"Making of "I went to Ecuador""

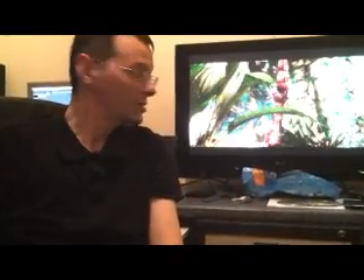And we've also already got some of the backgrounds in. So where there was the blue screen, we've got a background.
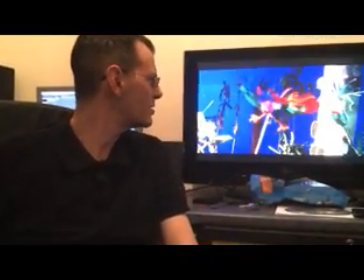There's a background coming up in a second, actually, as it's rendering out. So all this blue will be replaced.
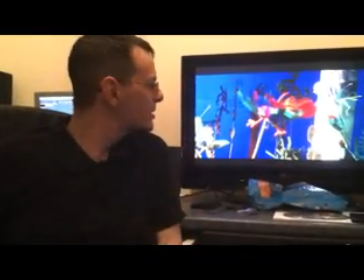Still got that shot to do, but one or more shots are completed.
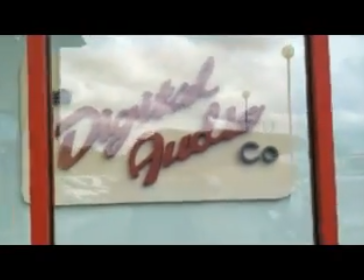I saw some of you at your school the other day. And when we recorded the music there, it was just in chunks of 10, 15 seconds or so. Some of them a bit longer. But I've brought those away and have matched different pieces. So like there's a flute section that's gone part of the animation, and the shaman bit with the drumming.
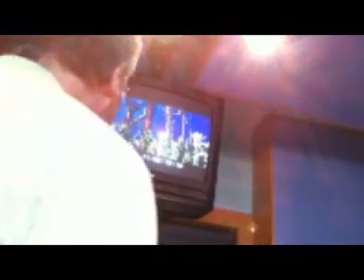Do you really think they wafted away your evil spirits?
And the recorder section that we've used in the deforestation.
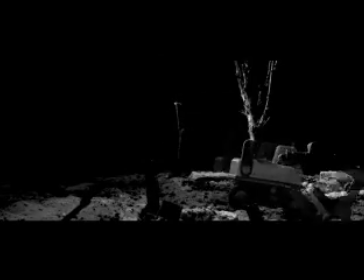So I've matched those up, but I've taken other bits to link those together. So like when we've got the thunderstorm, there's a roll on the timpani, but I've taken a cymbal as well to give us a thunder flash.
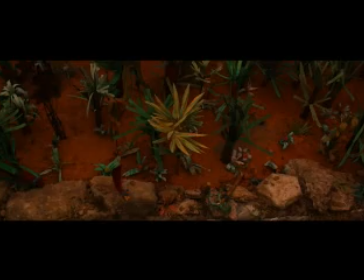Spooky.
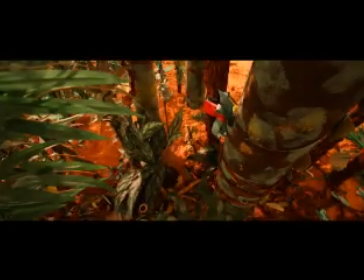So basically I've used what you've done, but matched it together to the pictures. And hopefully it produces a continuous and interesting background. Terrific. And can you tell us something about the 5.1 mix? Because we're doing surround sound. How are you doing that? How are you doing it? Okay. Well, first of all, one of the things, if you remember at the school, I had the microphone in the middle of the room.
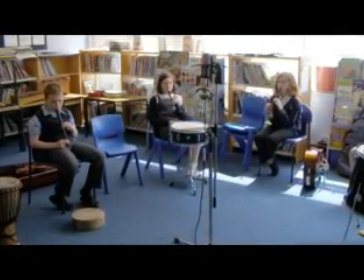So I was able to record your instruments all around the microphone.
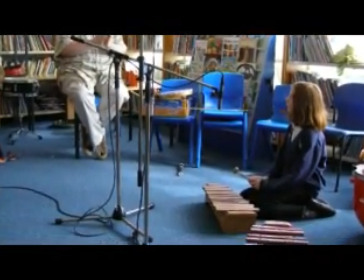So when that gets played back in the cinema, it will sound like you're sat in the middle of the room amongst all the instruments. So that's one thing. And then I'm also using it to effect. So in the beginning, when Ms. Jones is talking about the noises and things like that, we start that noise, but we're only starting it at the front of the cinema.
Can you imagine hearing all the insects, all the birds, all the animals, all the rain drip, drip, dripping all night and all day?
And then when we see the pictures come full life and you're in the rainforest, then I've brought in the surround, which is the back speakers as well. So it feels like you're actually there as part of the visual effect. You've got a sound effect as well.